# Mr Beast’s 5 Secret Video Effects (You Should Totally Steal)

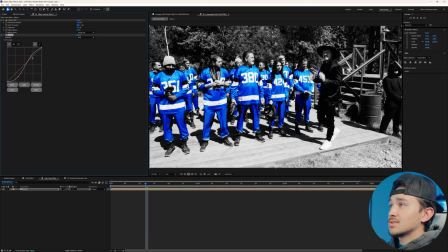246s
Click right here and bring this up to make an S. Of course, you want to make those minor adjustments. What was that? More sauce? I got you. Another thing our video needs is some texture.
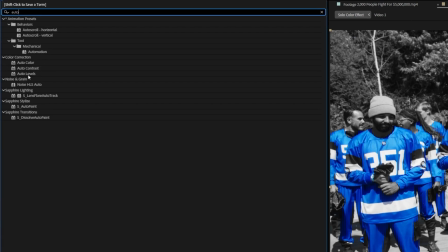256s
So over in effects and presets, we're going to type in auto. And then we're gonna go down to noise HSL auto, and we're gonna grab that and put it on our video.
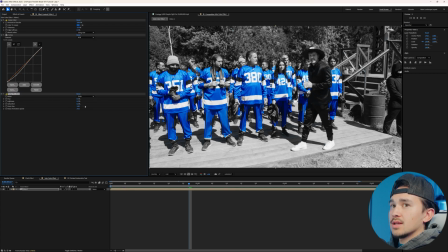264s
Next, on the noise, we're gonna change this to grain. And on the lightness, we're gonna turn this to 15.
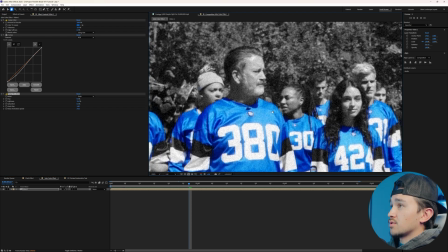271s
What this does is it just adds a very professional looking grain to our video that animates with our video also, giving our video a lot more texture and that grungy look. The next thing we wanna add is a vignette.
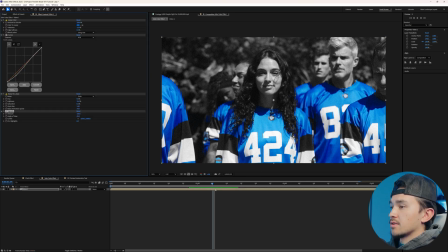283s
So we're just gonna type in VIG. Then we're gonna grab the CC vignette, put it on our video. From here on the amount, we're just gonna crank this up like Soulja Boy.
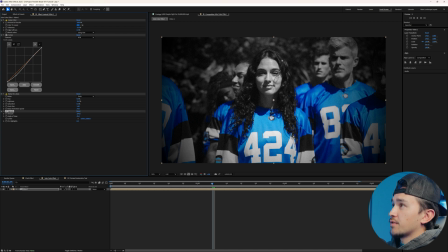292s
And what this does, it just helps make you focus only on whatever is centered in your video. And the last sauce that we can add to this, just to add a little bit more juiciness, is we're gonna type in glow. Find whatever glow that you like. For us, we're gonna use the default glue. Glue?
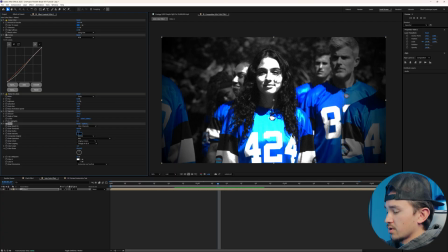307s
For us, we're gonna change the intensity to 0.3, the radius to 175. And on the threshold, this is where you can play around and show how much glow that you want. For all my people that have Sapphire, I recommend putting Flicker.
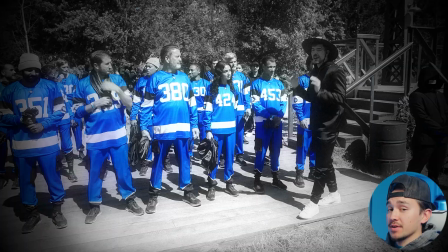320s
Not only does this effect draw your eyes in and helps it feel like it's part of a different segment, but what if you can make your text feel like it's a part of the video?
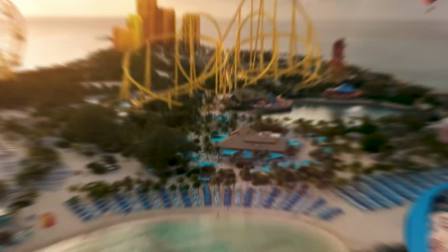328s
3D tracked Holomatrix text. Now, MrBeast uses 3D tracked text to make it feel like it's part of the video.
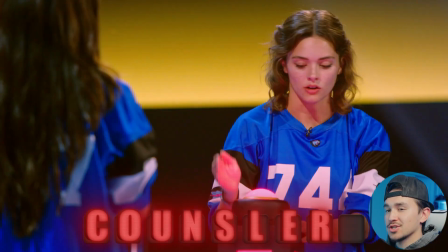335s
And on top of that, he uses his signature Holomatrix text as a staple.
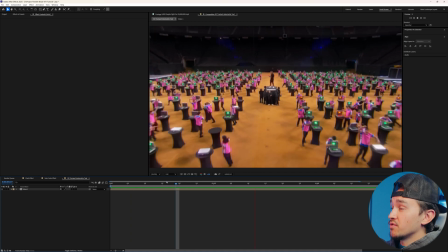340s
Let me show you how to create both. In our timeline, we have some movement and we're gonna be adding some 3D track text to the middle. The first thing you wanna do is click on your video, go over to effects and presets, and then we wanna type in 3D camera tracker. Grab that 3D camera tracker, put it on your video.
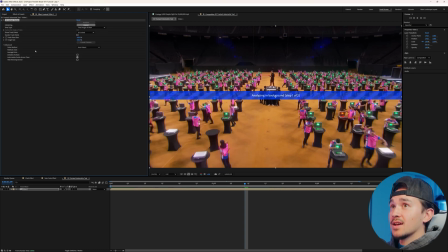355s
Next, add some of that saucy settings where we go down to advanced, and then right here on detailed analysis, you wanna click on that little checkbox. Pretty much all it does is it makes sure it has a lot more tracking data so you can have a little bit more customization. Now we sit here and wait for the 3D camera tracker to analyze.
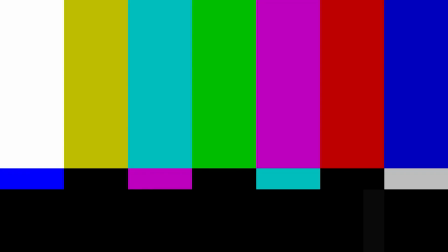375s
Yo, my PC making a funny noise. Once it's done analyzing, you'll see all these different camera tracking points.
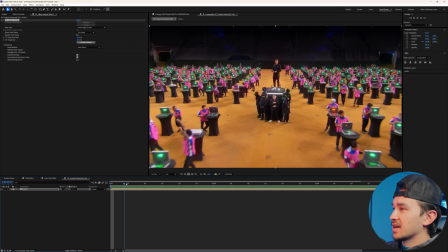381s
The next step is you want to find where exactly you want to have 3D track text.
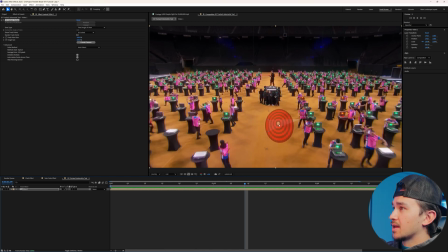385s
And for us, we want it to be in the middle right here. And a pro tip, you can just hover over three of them and right click, or left click and draw around all the tracking points that you want to track to. Next, you just want to right click. For us, we want to create text. We're going to click on create text and camera.
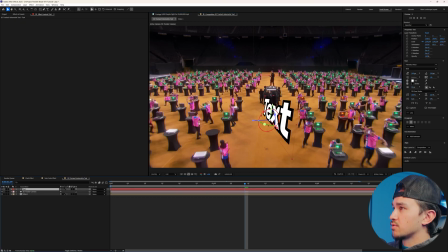403s
Next, we just want to click on our text layer. And from here, this is where we want to adjust it. So from here, there's going to be some minor adjustments. We're going to bring it up and just bring it to the perspective on how you would like it. And for us, we're just going to name this Mr. Beast.
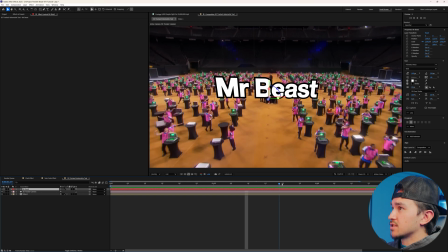419s
Once you have your text positioned, you can kind of scrub through and see how well the tracking is.
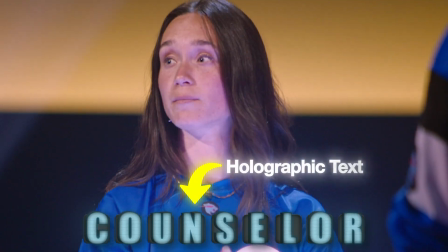424s
Now, if you ever watch a MrBeast video and wondered how he makes his cool holographic text, I'm going to show you how it's done.
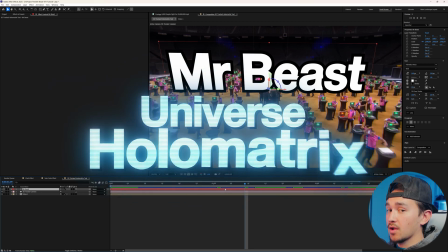429s
Now, MrBeast uses an effect called Universe Holomatrix by Universe Plugin by Trapcode.
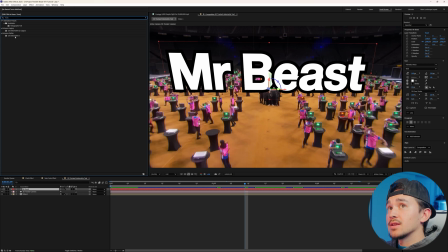435s
So for me, if I type in Holomatrix, we're right here, we're going to click on Holomatrix 2 and put it on our video. You'll instantly see that now our text just turned into Holomatrix text.
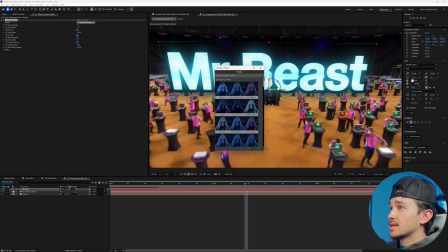445s
The first thing I usually do is go over to choose a preset, and inside this preset folder, I usually click on OK Blue, click select, and on the frame rate, I usually change this back to its normal frame rate.
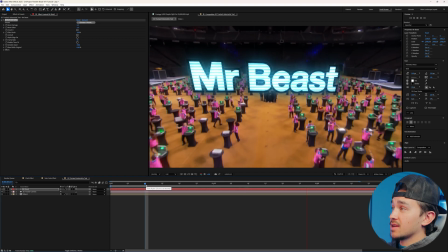457s
And that is how simple it is to create the Holomatrix text that MrBeast uses.
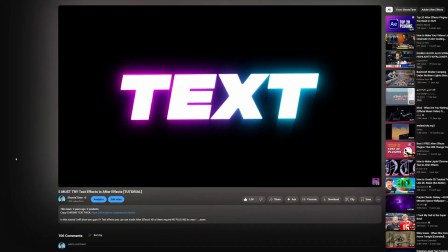462s
I have a full in-depth tutorial if you guys want to learn how to do some cool looking stylistic text.
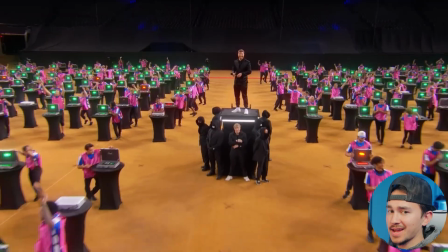467s
So check that out, it'll be linked in the description. And just like that, not only did you learn how to 3D camera track text, but you also learned how to make that Holomatrix text like MrBeast. But what if you really wanted to make your text stand out? Oh, 3D track text is the ultimate move.
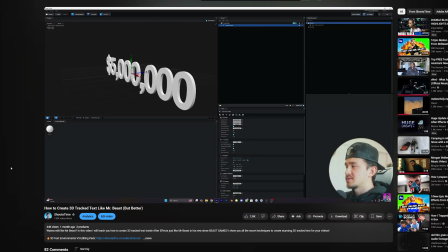483s
Now for this last effect or technique, I already made a full in-depth tutorial on how MrBeast uses 3D track text to really emphasize his scene.